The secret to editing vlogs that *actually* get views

So let's take a look at this example from my vlog channel because I think it'll really illustrate what I'm talking about here.
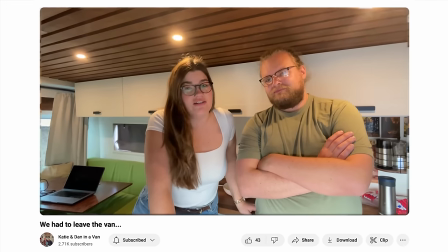(4:13) This is going to be our last vlog from the van. For a little while.
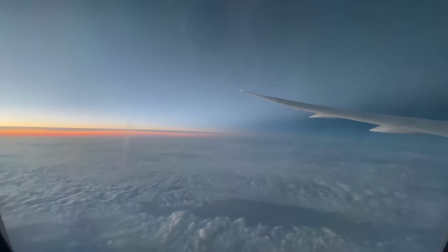(4:19) We are leaving the van in Phoenix so that we can head home for the next month.
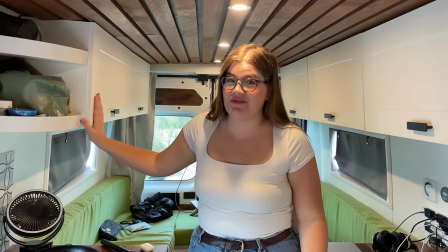(4:25) So we've got to get Vanjie ready to sit for a while without us. We're not going straight home.
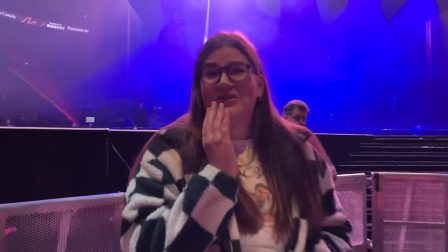(4:30) In fact, we have a little adventure planned. So stay tuned to the end of the video if you want to know about that.
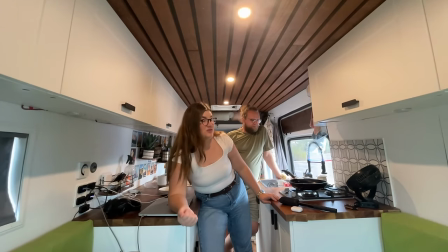(4:35) But first things first, this van is absolutely filthy. So we gotta get Vanjie cleaned up in a state.
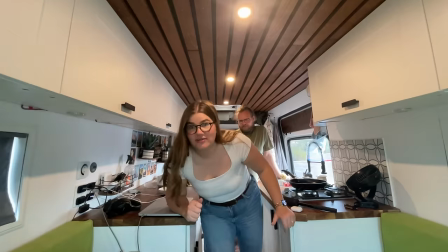(4:44) We need her for a month.
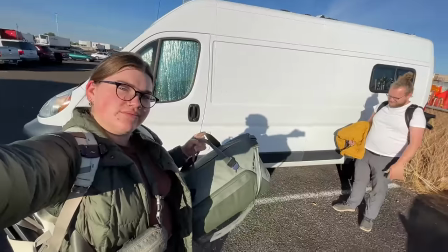(4:47)
So right away, this gives you the very basic, just necessary context of we're leaving the van to go home for the holidays.
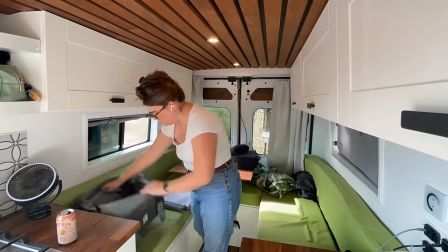(4:54)
What's the hook? Well, we need to get the van ready to be parked for a month in a very short amount of time.
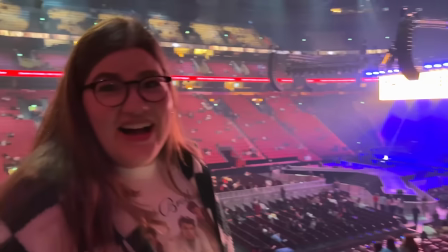(4:59)
And there's even a secret destination along the way of our trip back home. so there's two different hooks here there's that timed challenge piece and then there's also the reveal of where we're going all of that took literally just 30 seconds at the beginning of the vlog to establish and then we're right into the actual telling of the story so with that one we kind of did know what the hook was going to be before we started filming as you could probably tell but with this next example i put it together after the fact we're katie and dan we're in a van and we're in
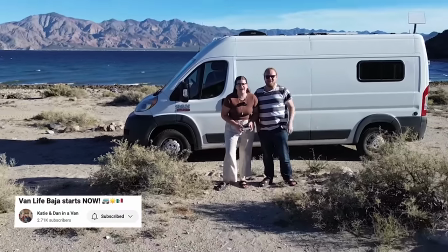(5:28) Mexico.
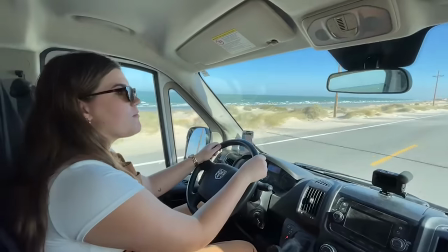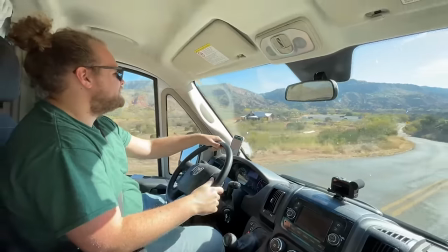(5:37) In November, we drove our van from Ontario, Canada to Phoenix, Arizona.
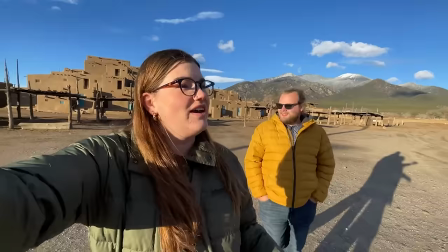(5:42) It was a whirlwind trip, but we covered a lot of distance and had a lot of adventures.
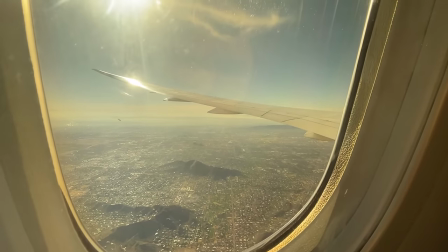(5:49) At the end of November, we flew back to Canada for Christmas. And while we were home, we started preparing for our journey into Mexico.
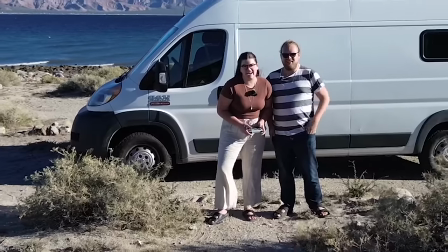(5:56)
The context here, well, it's very simple. We're Katie and Dan, and we're in a van, and we're in Mexico.
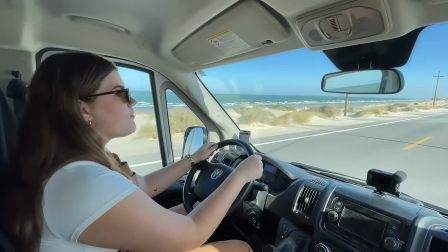(6:01)
The hook is basically just stay tuned to find out what van life in Mexico is really like. This 30 second chunk at the beginning is the only part in the entire vlog that is really scripted or planned. Everything else is just picking up the camera and trying to tell the story as it unfolds and then putting it together and editing. But I really think that a planned and scripted intro is crucial to hooking your viewer and keeping them watching your vlog rather than just having a cold
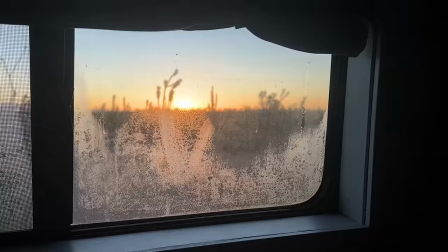(6:26)
open to you waking up in morning or you talking to the camera about where you are it's really helpful to establish that context and establish a hook and you're going to have much better average view duration if you do that secret number two
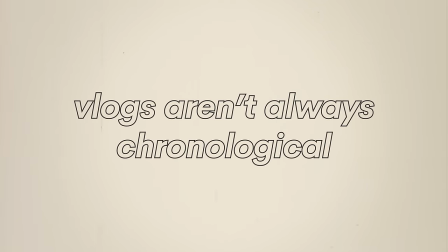(6:40)
the best vlogs aren't always chronological instead really well edited vlogs are often edited based on the pacing the storytelling what's most exciting and what keeps the viewer engaged again it may feel like your favorite creator is just picking up the camera as things unfold. And that might be true, but at very least in the editing, they're making sure that the story comes together in a way that's, you know, actually interesting. Now, even though it may feel like it really is not deceptive or like manipulative at all, it's just simply good storytelling. If you really think about it, it's the same way that you might just sit down and tell a story to a friend.